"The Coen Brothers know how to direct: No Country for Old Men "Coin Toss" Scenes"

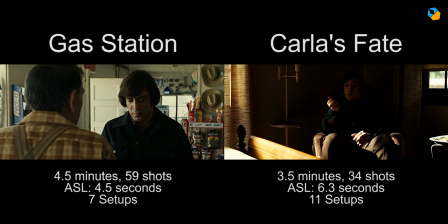239s
The Carla coin toss scene runs for about three and a half minutes, but with only 34 shots, at an average shot length of about 6.3 seconds, and about 11 setups. It's slower than the first scene. The tension is drawn out more. They can do that because of the first coin toss scene.
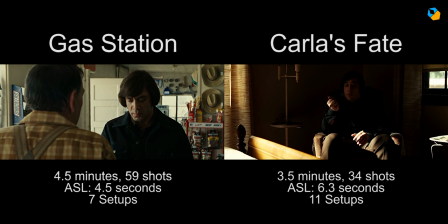256s
We know Anton's capable of mercy. What will it be this time? We are very eager to find out, so we will wait a bit longer.
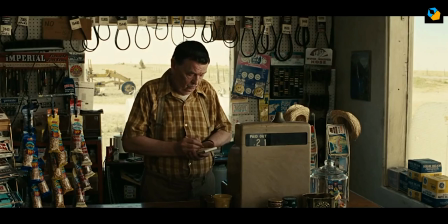264s
In the first scene, we start with an establishing shot in a top angle, and then quickly to a mid or mid-long shot of the proprietor at eye level.
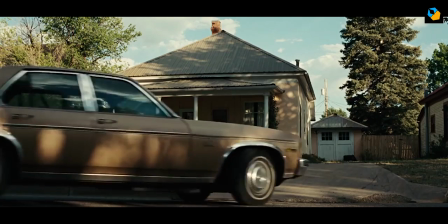273s
Anton steps into the shot, making it an over-the-shoulder shot. In the second scene, we start with an establishing shot from ground level,
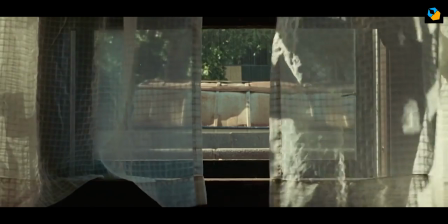280s
and have a middle scene where Carla understands somebody has broken in, and she knows who it is and what's in store for her.
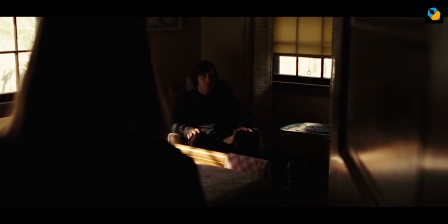287s
Then when she opens the door, we are in a mid-over-the-shoulder shot from a high angle.
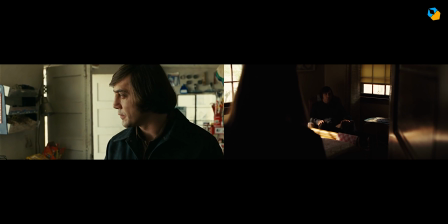292s
In the first scene, Anton has a solo shot. He's in his own world, doing his own thing.
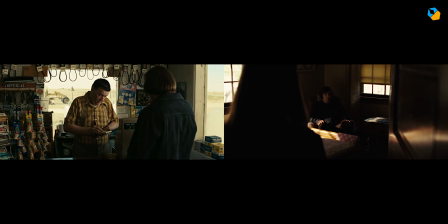297s
The proprietor wants to engage him in banter, so the reverse is an OTS. OTS is classic confrontation in the Hollywood system. Anton is shot from a low angle, gives him a sense of power.
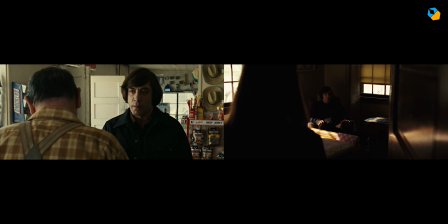309s
From From here on out, it's always at a lower angle than eye level. As soon as the proprietor asks his question, it becomes confrontational and the reverse is an OTS as well. The game is on. Notice how Anton answers a question with a question. This is one classic technique to maintain power in a conversation.
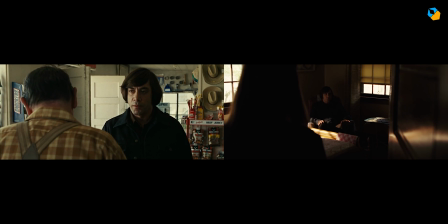328s
You avoid directly answering anything. Politicians are experts at this. It doesn't matter what the proprietor asks or says. what Anton is deciding here is, what kind of fun can he have at this man's expense?
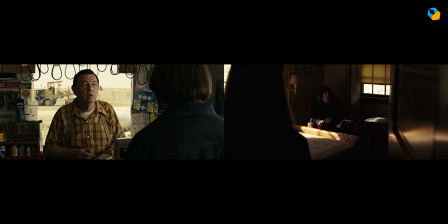340s
In the second scene, Anton is almost always in a solo shot. There's no over the shoulder after the first few shots.
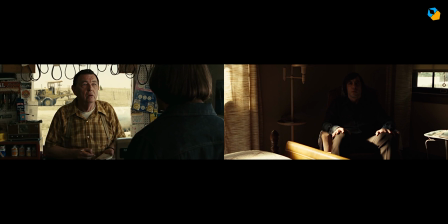347s
Anton is directly ready for a confrontation, but Carla is not. She wants to avoid it.
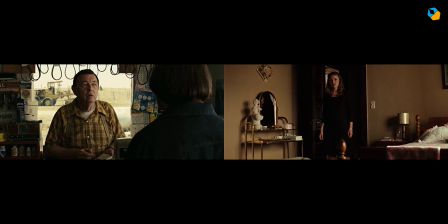353s
She has no fight in her. Instead of trying to run away, she steps inside and takes a seat.
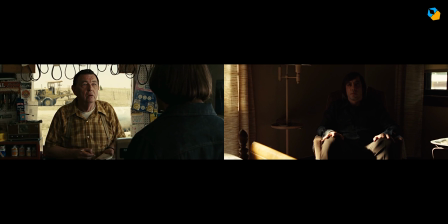358s
After that point, Anton has solo shots only. This is a battle in his mind, and not with Carla.
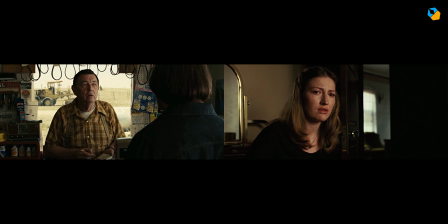365s
Again, notice how we settle down to a low angle for the remainder of the scene. Carla holds her own in this scene. She asks the questions, and doesn't play his game. She's a lot tougher than she looks.
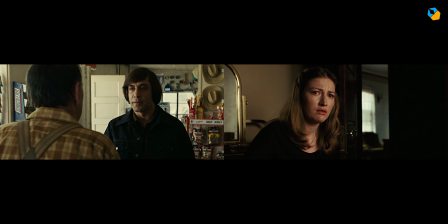377s
From this point on, both scenes have a back and forth. In the first scene, it's all over the shoulder, confrontational by design, so we are instinctively aware something might happen at any moment, but we're not sure.
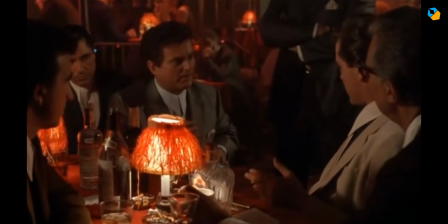389s
It's an unnerving scene, similar to Joe Pesci's How Am I Funny scene in Goodfellas.
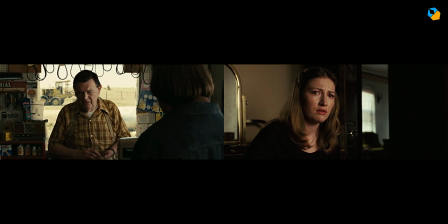394s
It throws you off. Then there is the shot size. Anton is bigger in the frame and the proprietor is smaller. On top of that, the Coen brothers pile it on with a slow dolly in when we arrive at the actual coin toss.
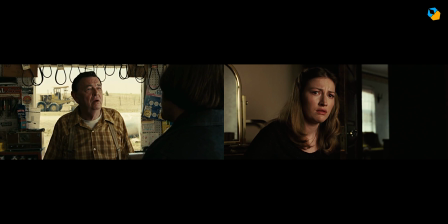407s
We are being directed through the use of camera angles and movement. In the second scene, we are sure something is going to happen, but we don't know what.
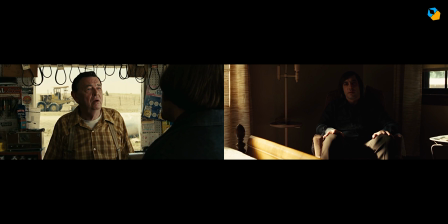415s
So there is no need to explicitly show the confrontation. We know it is Anton who must make the decision.
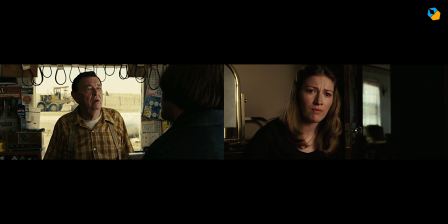422s
We are as powerless as Carla and must wait for the inevitable.
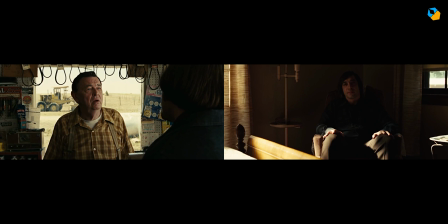426s
We want to know Anton's reaction so bad, we want to see his face, which is why he's in the shadows. We shouldn't be able to read him or his body language. That prolongs the tension.
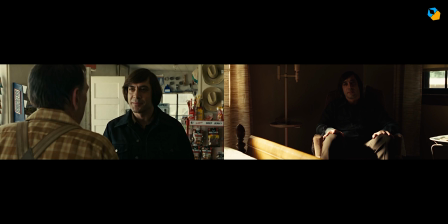437s
In the first scene, the cinematography is bright and cheerful. Anton even smiles midway through. He's already made up his mind here. His face is well lit and clear as day. The The reason I say the coin toss is just a red herring is because Carla doesn't play Anton's game.
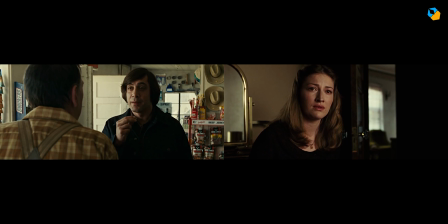454s
That's probably because she is instinctively aware the game is pointless. Sure, if Anton had pointed a gun at her and threatened her she might have, but he doesn't.
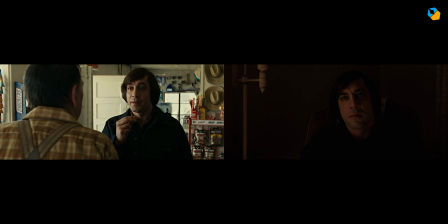463s
Why not? Even though she doesn't play his game, she still gets killed.
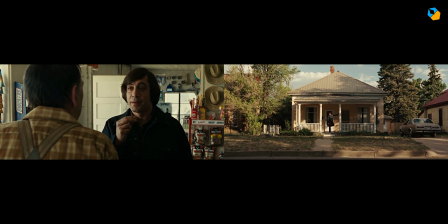468s
Now it's not shown, but Anton checks his boots for blood, and I think the novel explicitly mentions he kills her.
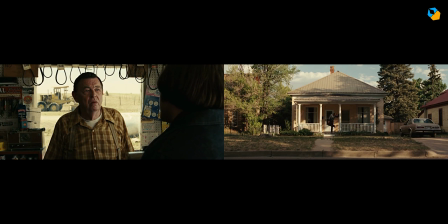475s
By the way, the screenplay is a very close adaptation of the novel, with only a few changes.
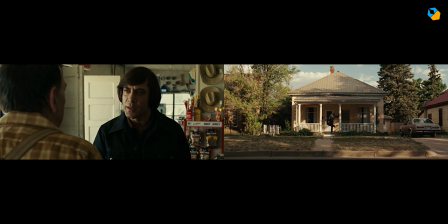480s
So why did Anton kill her if she didn't toss the coin? It means it's not that important anyway.
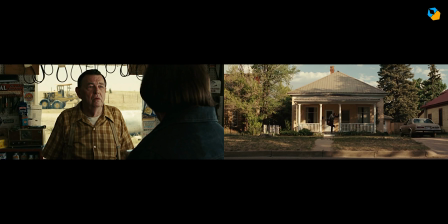486s
He knew the outcome.